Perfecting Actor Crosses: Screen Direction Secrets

Hello, my friends. Welcome back to the channel. Now, before I even begin, I first want to say thank you so much for all your kind comments and words of encouragement that basically say that the channel is helping you, and it's really been valuable to you on the set. Any way that I can relieve a little bit of that pressure on the set is huge because I've been there. I know what it is to not know something and you know trying to figure it out on at the moment. So thank you for that. Okay, having said that, now today we're going to be tackling another video on my series of crossing the line, or the 180 rule, or the you know screen direction. And what we're going to be doing today is what happens if you don't only have two people in the set. What if you have more than one and they cross the line? What do you do then? Say there's three people talking, then all of a sudden one gets up and walks to another part of the room. Then what? So that's what we're going to be talking about today. All right. So let's get to it.
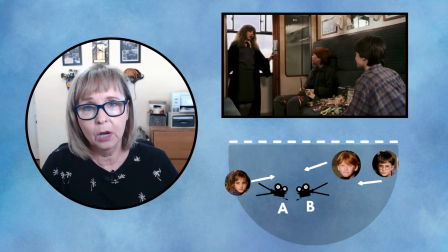Okay, so here we are in a scene from Harry Potter, which is another one of my favorite movies.
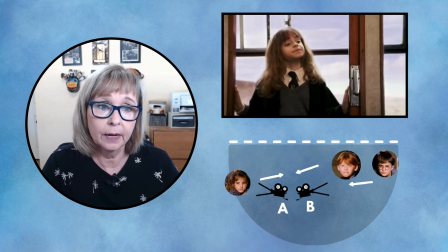And this is the scene where Hermione meets Harry Potter and Ron Weasley for the very first time on the train.
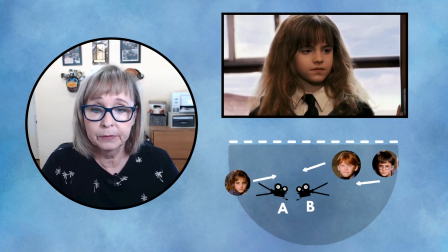Now, if you notice the camera positions on the bottom,
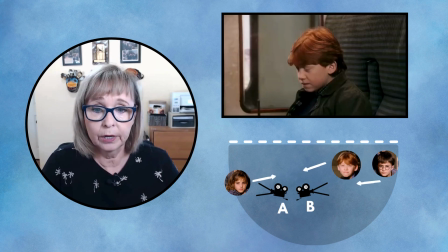you have a very basic camera position where the semicircle depicts the right side of the line.
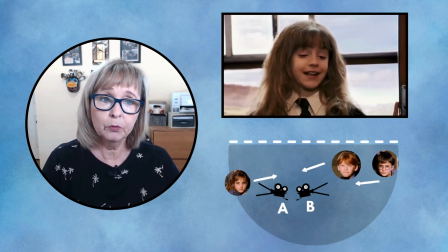Now, you have Hermione looking camera right, and they are looking camera left.
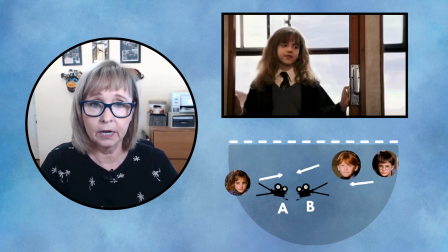Now let's see what happens when she crosses over to the other side, what that does to the camera angles.
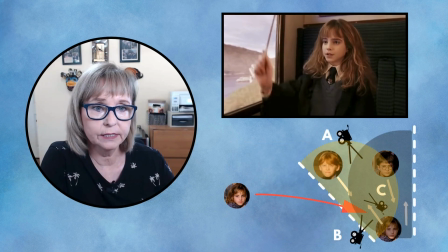Okay, so let's take a look. Now she walks in, see how she sits down and she looks at Harry.
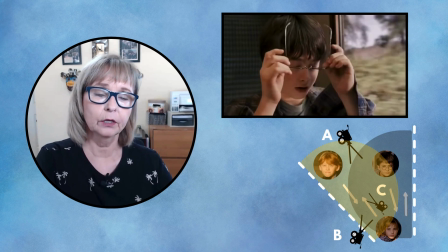Now the line is changed. We have a new line that goes across from Harry Potter and Hermione,
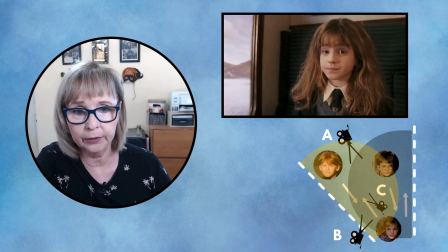and she's looking camera left to him, to Harry Potter, and camera right to um, Hermione.
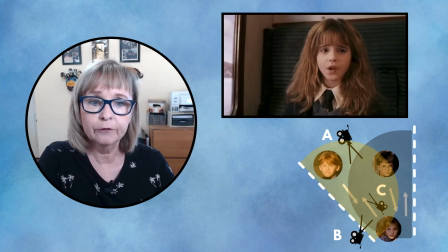Now, if you notice,
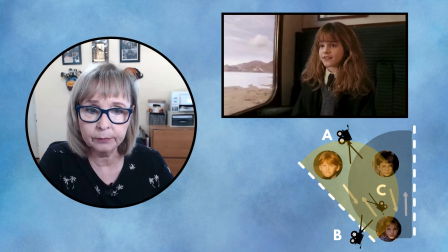the look has changed from Ron Weasley because he now is in another position.
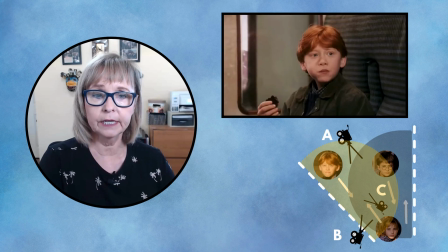He basically is in a position where he's too far right for her to look left to
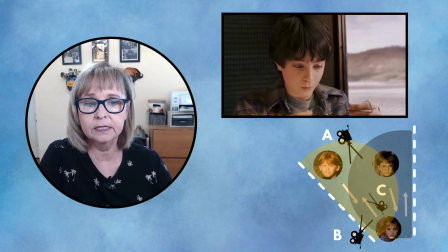him to stay on that side of the line because of the distance between him and Harry Potter.
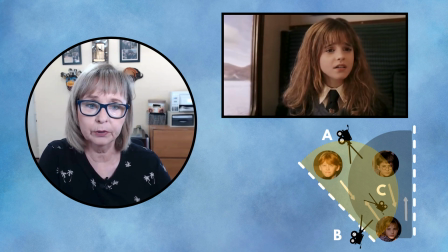So, what they did was they put the camera in the center there,
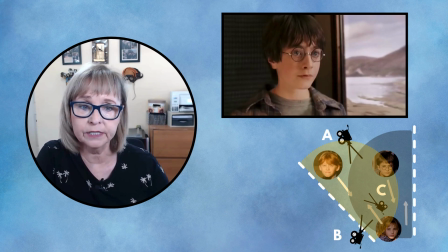and now she has to look camera right to Ron Weasley, which establishes a new line between those two characters.
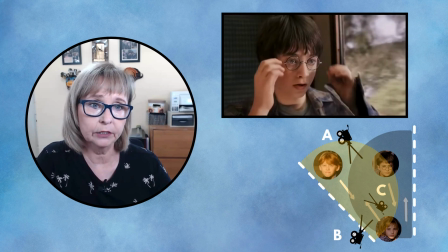Okay. So you may have more than one line, when you're setting up the cameras to make sure that they're looking at each other.
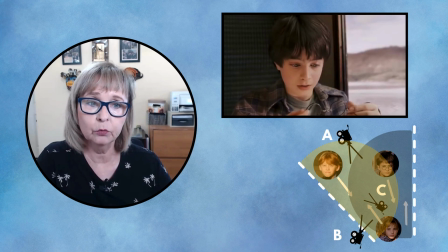So, for example, in this scene where she's looking right to Ron Weasley,
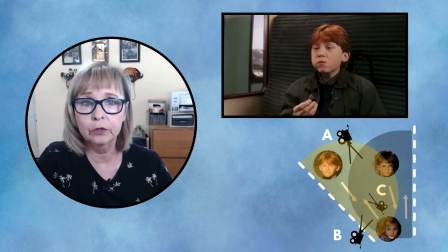now Ron Weasley has to look left to her so that you can have that line be correct.
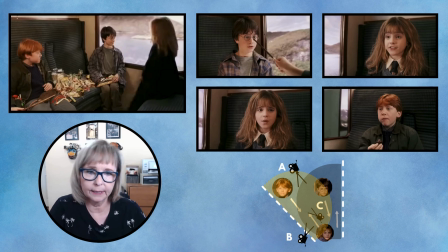Okay, so here I put the pictures together to make it a little more clear. I know it's a little confusing, but when you look at it through the eyes of the camera, you'll see that it makes sense.
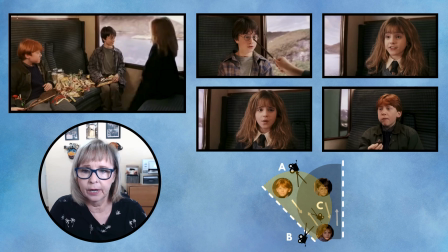Okay, so in the picture above me, you have the wider shot of her crossing in and sitting down. Okay, now look at the distance between Harry Potter and Ron Weasley there. It's quite a bit of difference. Okay, now if they were sitting closer together,
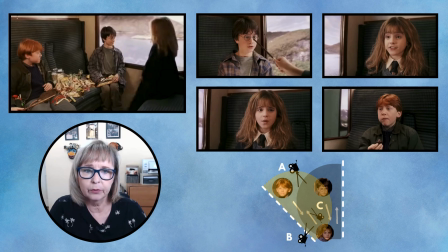they could probably get away with that upper right hand picture of Hermione looking at both Harry Potter and Ron Weasley. But since they're sitting so far apart, they decided to put the camera between them
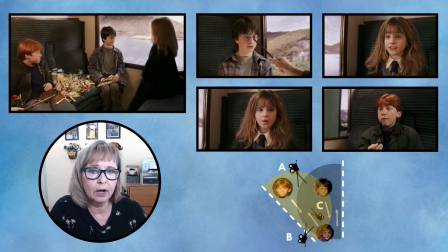and have her shift her eyes from Harry Potter looking camera left and then looking camera right to Ron Weasley. Okay.